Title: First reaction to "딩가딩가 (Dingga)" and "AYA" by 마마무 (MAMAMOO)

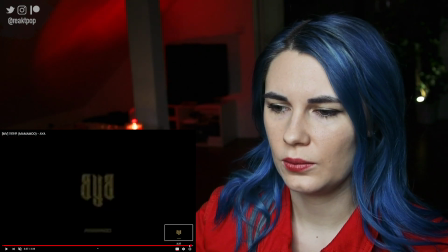1004s
I do like that the video starts and ends in the same place.
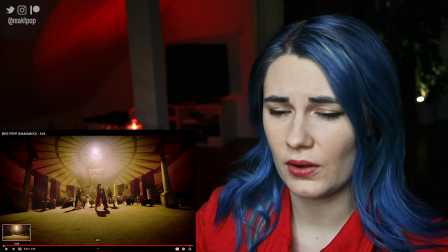1009s
That's really cool, and kind of with very similar camera angles too.
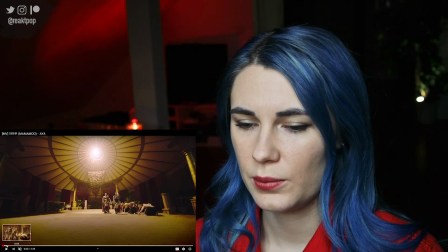1013s
As I said, there are a lot of elements in this video from a visual standpoint, like so many sets and so many
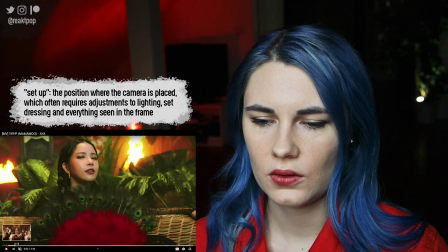1022s
setups that all come together to create like one story.
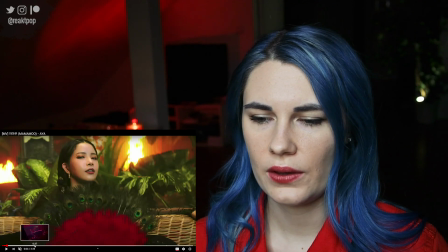1028s
I can't necessarily figure out the story in the video. I think it's very small, very subtle.
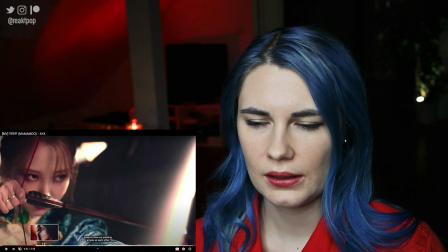1035s
Like Moonbyul's story is like the arrow thing, I guess. And then I don't have no idea what Solar is doing.
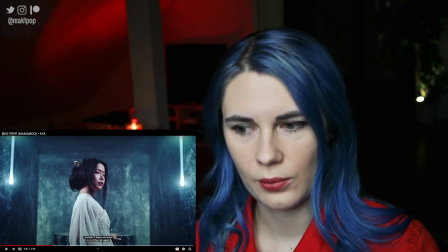1040s
Like, it's just the place where they cry and they like put the tears in this thing. I have no idea.
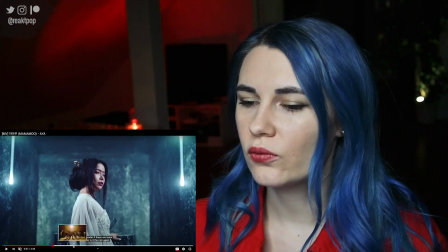1045s
So from a story standpoint, I don't really know what's going on, but I rarely ever do.
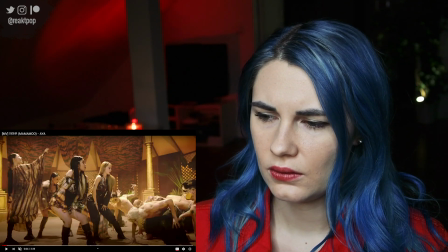1050s
I like that they are actually wearing actual masks underneath this. It's a creative way to like incorporate masks into your videos.
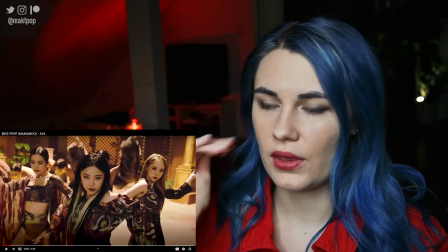1058s
Like, if there's some kind of like jewelry that is covering the mouth anyway, then you just actually put an actual mask underneath it.
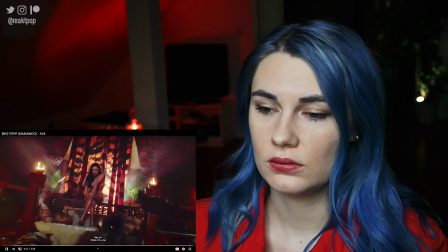1064s
That's pretty smart. Or maybe it is like that already. I have no idea. Yeah, there's so many different sets.
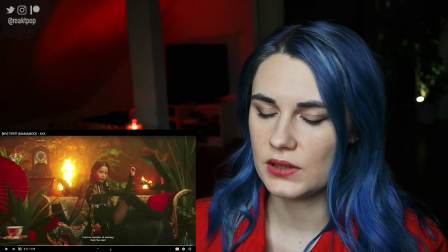1069s
There's like a lot of set dressing and so much production design and set dressing in this video. Like, look at this.
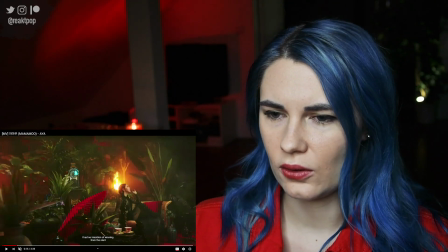1075s
Look at this whole setting. Look how far back it goes. Like, all the way back here. And then the fire thing.
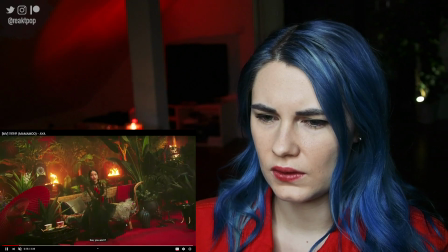1080s
It's like, wow, so much detail. It's really interesting. It looks really pretty and it gives it a lot of like production value,
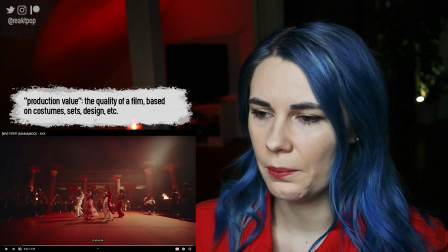1087s
but the production value is really like all of these patterns combined and all of this, like this was built, someone must have built this.
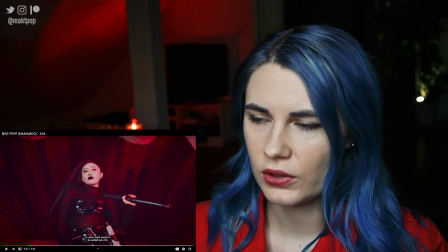1093s
So like, it's really very impressive. I wanted to read what it says on these tooth.
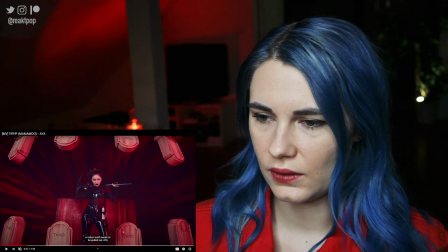1100s
Oh, cool. I wanted to read what it said on these tombstones the whole time,
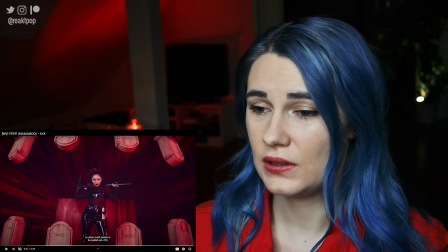1106s
but this is supposed to look like a mouth and she's like, a rotten tooth needs to be pulled out.
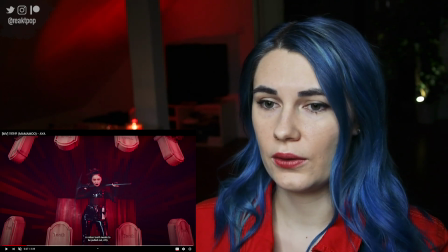1110s
So she's like destroying the graves, as in she's pulling out the tooth that hurts, which is kind of a metaphor for the bad relationship.
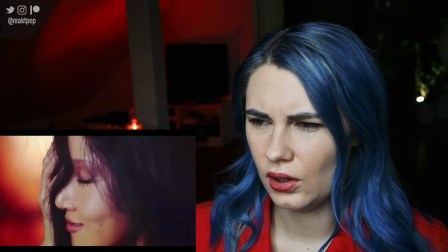1120s
Yeah, there's not a lot that I can say.
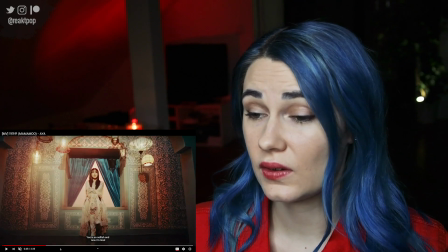1124s
Like, it seems to be just like, it's kind of similar to Dingga,
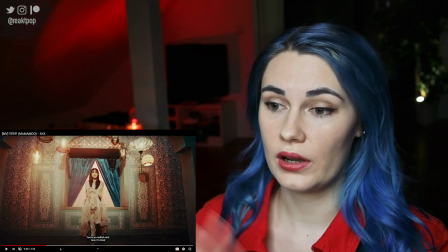1129s
obviously a super different aesthetic and like a super different style of song and like aesthetic in the video, but on the production level,
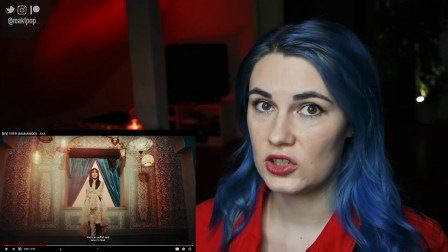1138s
it seems to be similar, where the focus is really on the production design and the set dressing, the choreography, rather than like really outstanding, noticeable, crazy lighting or editing. I love this.
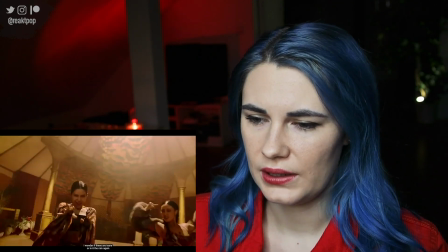1152s
The colors, again, the blue and red, it's such a beautiful color combination. Yeah, there's so many patterns and like elements in this video.
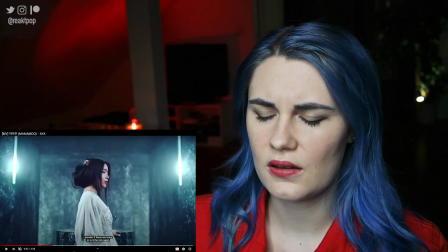1160s
It's, wow, it's a lot. It's a lot, but then we have these kind of calmer sections here.
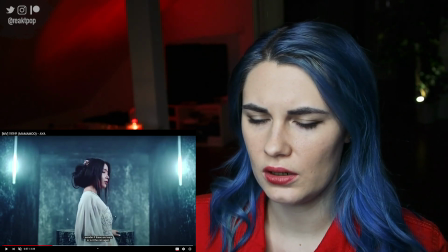1166s
Really, the only thing with the pattern are the walls, but they're not the focus of the shot. So we get to breathe every now and then with the close-ups because, you know,
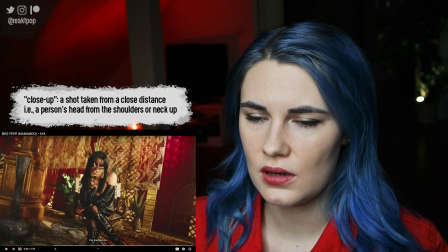1174s
there's just a lot less textures in everything, because everything else has so many textures.
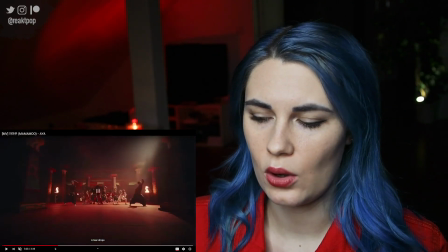1180s
It could get very overwhelming and very like, yeah, overwhelming to the eye to constantly be seeing so many textures everywhere.
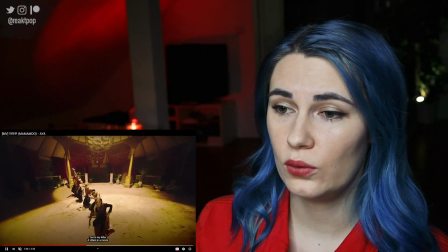1187s
I don't know if this is a location with that roof part here with this section here up here.
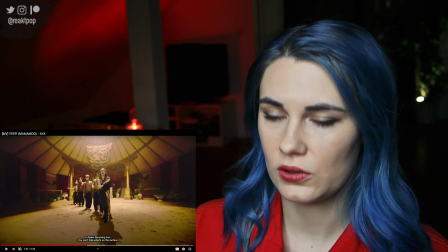1193s
I don't know if someone built that or if this is an actual location, but either way, it's super cool.
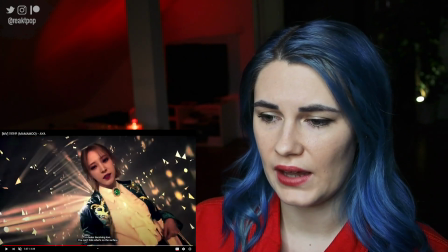1198s
I also love the detail that they have sand on the ground and not just like a normal floor.
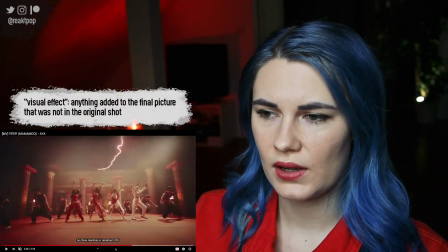1202s
Here we have some like visual effects with the lighting, which I totally love.
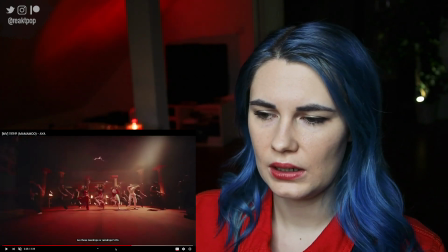1207s
It gives the whole, because it obviously it's not real, but it makes gives the illusion as if we're actually outside,
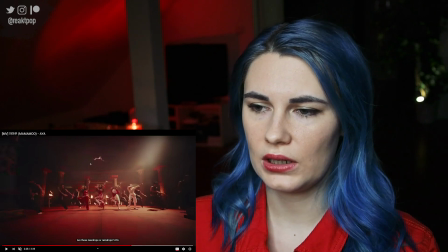1213s
and everything else looks very like very much like a set. So this is really like a nice addition that kind of breaks it up a little bit to give the illusion
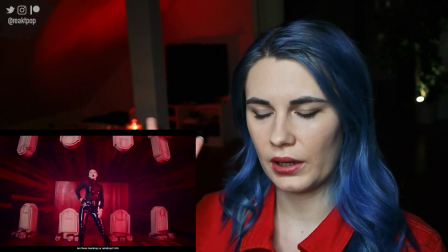1222s
that something is like real and like practical real location.
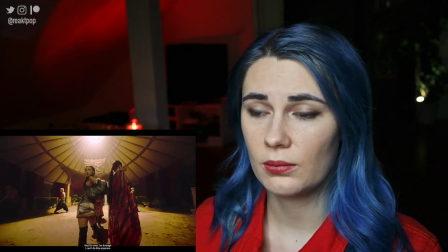1227s
Which actually they might, some of them things might be real locations, but yeah, if that makes sense.
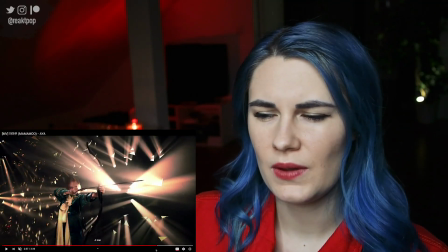1233s
Mumio's outfit kind of reminds me of Star Wars. I don't know why.
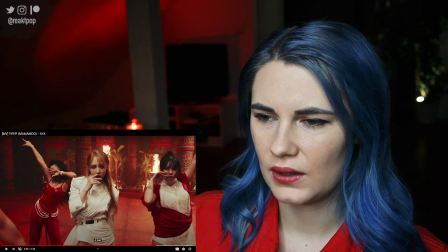1236s
Like this kind of reminds me of like the Rey's kind of thing, but like more high up.
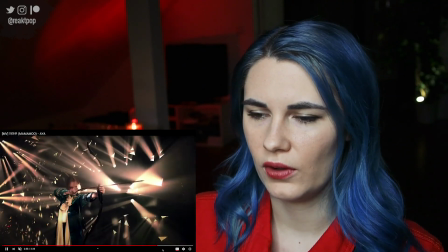1242s
She looks like a commander in a Star Wars film. Obviously this thing is like a visual effect.